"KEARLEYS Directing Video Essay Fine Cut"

The power of silence.
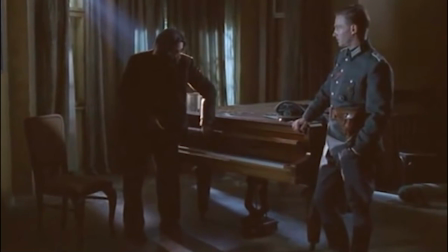0:08 Today, we're going to talk about the power of silence.
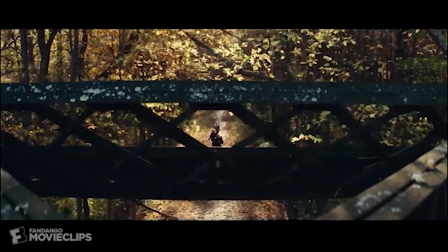0:12 We'll not only be looking at horror films, but also popular cinema and comedy.
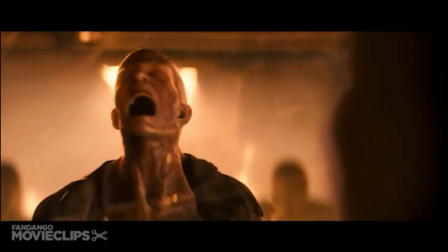0:18 The power of silence makes the audience focus on the emotions of the scene and
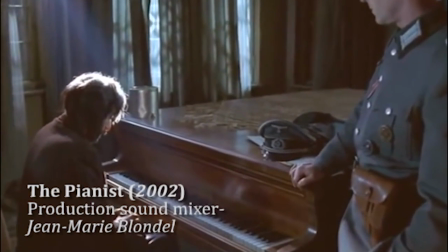0:23 brings people out of the world of sound and into the world of the characters' minds.
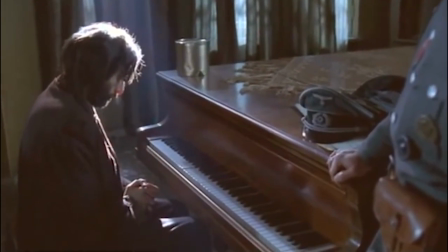0:30 When I talk about silence, it won't be absolute silence, but near silence.
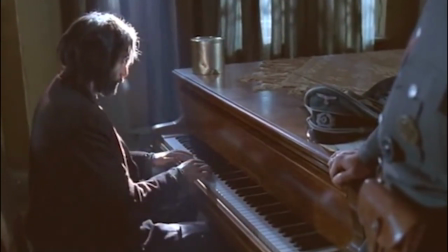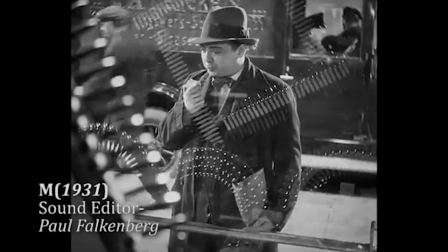0:44 The most common use of silence, or mostly silent moments, is in horror movies.
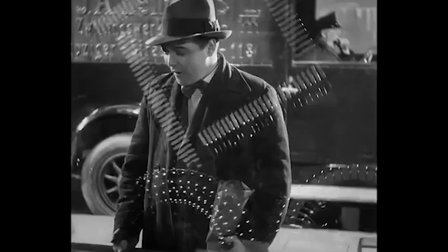0:51 One of the first horror movies to use this technique is M by Fritz Lang.
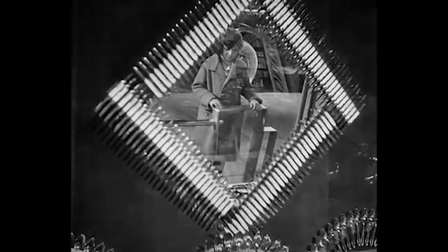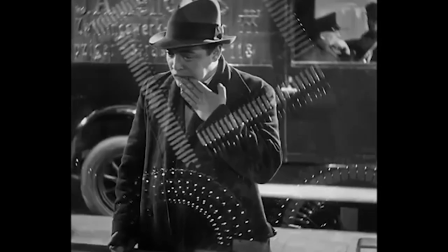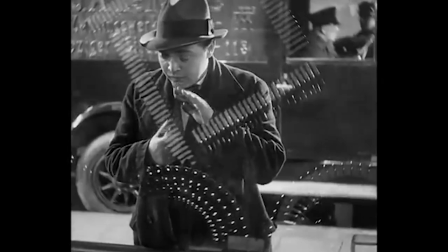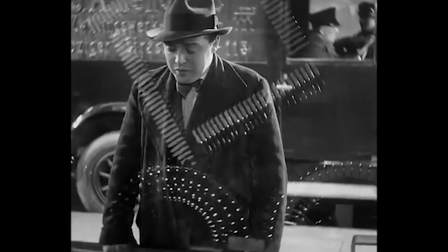1:19 We watch as he hungrily looks at a woman across the way.
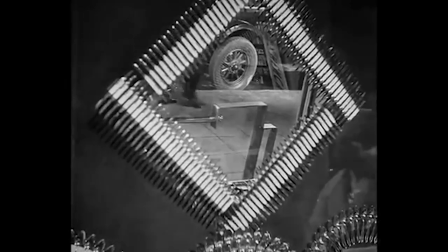1:24 This makes the audience uncomfortable with the lack of sound design and music in the background,
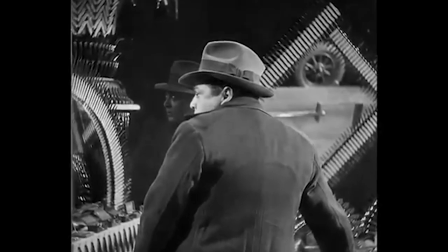1:30 making you really sit through and watch every emotion that goes across his face.
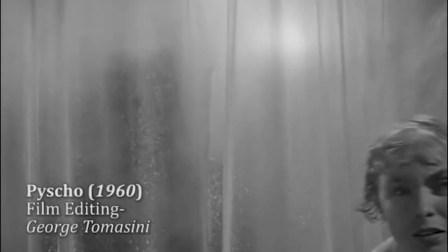1:37 When we look at the horror movies, a lot of the time they end up using very scary, cheesy music when it comes to scares.
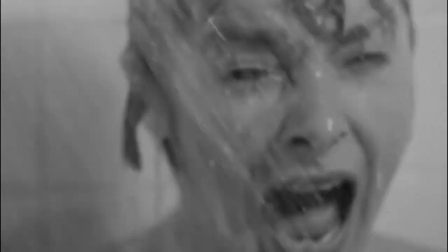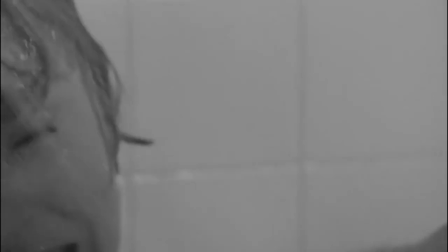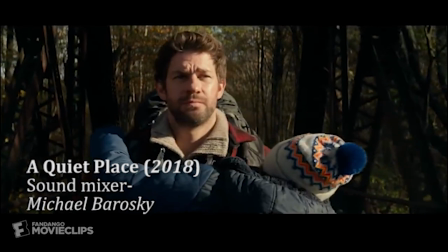1:55 Whereas other cinema ends up using the use of silence to lead up to the danger,
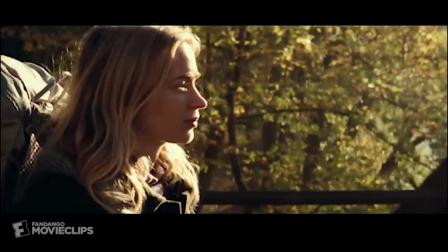2:00 making the audience have a feeling of anticipation rather than immediate jump scare.
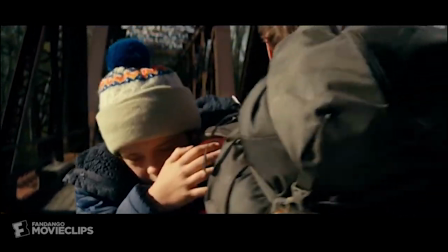2:05 In The Quiet Place, the silence almost becomes a moment of danger,
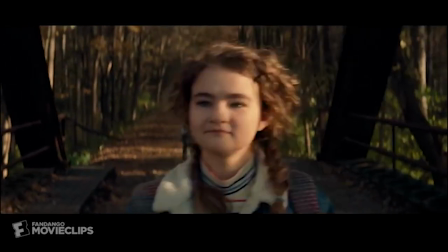2:10 because the monsters would be nearby, so every character has to be as silent as possible.
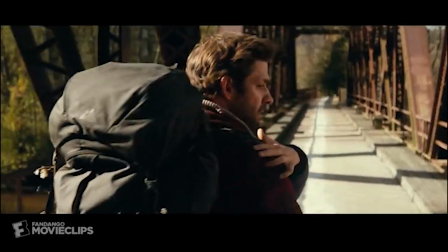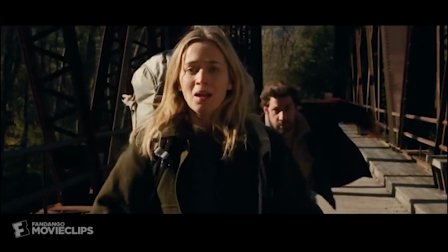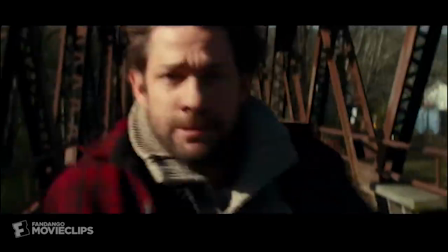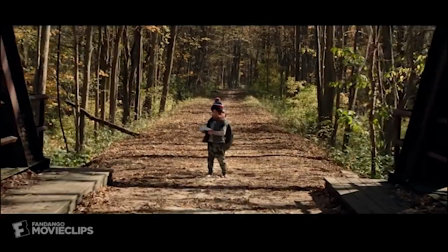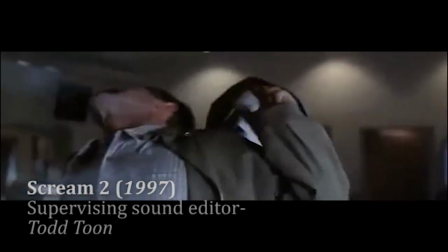2:49 Uses of silence like this makes for much better impact in the film overall than having sound throughout the whole clip.
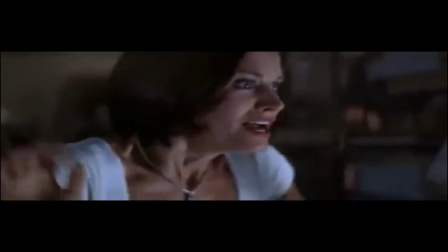2:56 Having silent moments can be very important in cinema when replacing all the dialogue and sound effects in the background.
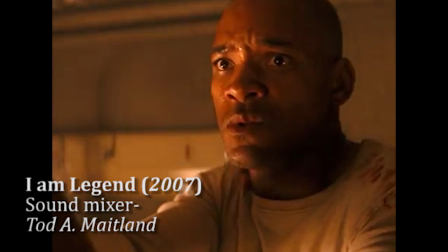3:03 With the next scene from I Am Legend, we watch as the character plays out his emotions in this moment of silence,
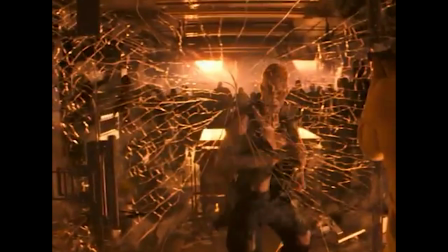3:10 with only small amounts of dialogue echoing in the background.
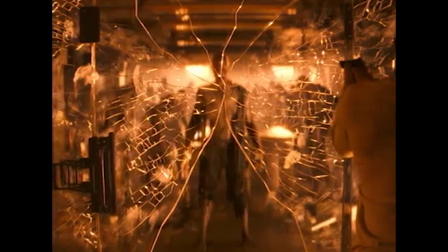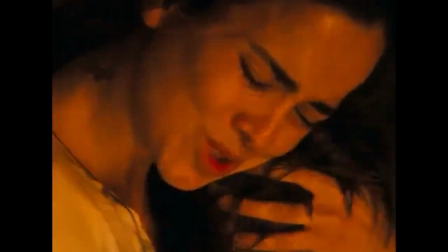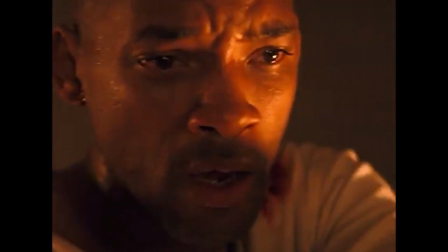3:27 When you take away all the sounds to only the essential sounds that you want the audience to pay attention to,
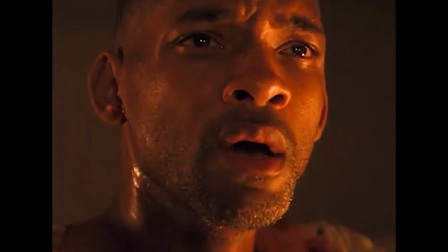3:33 you can add a lot more suspense and dramatic impact.
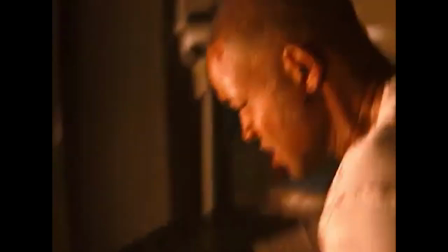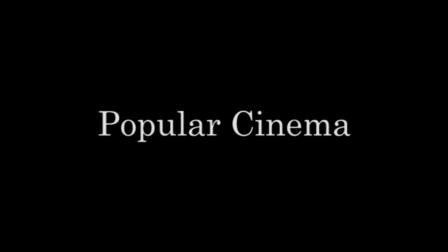3:43 In popular cinema, there are many memorable moments with the silence being used,
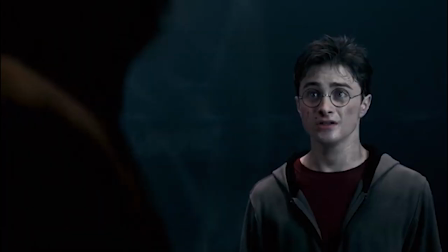3:49 especially in moments when characters face loss.
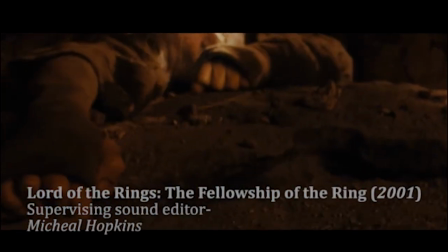3:58 Just like in the scene from The Lord of the Rings.
Fly, you fools!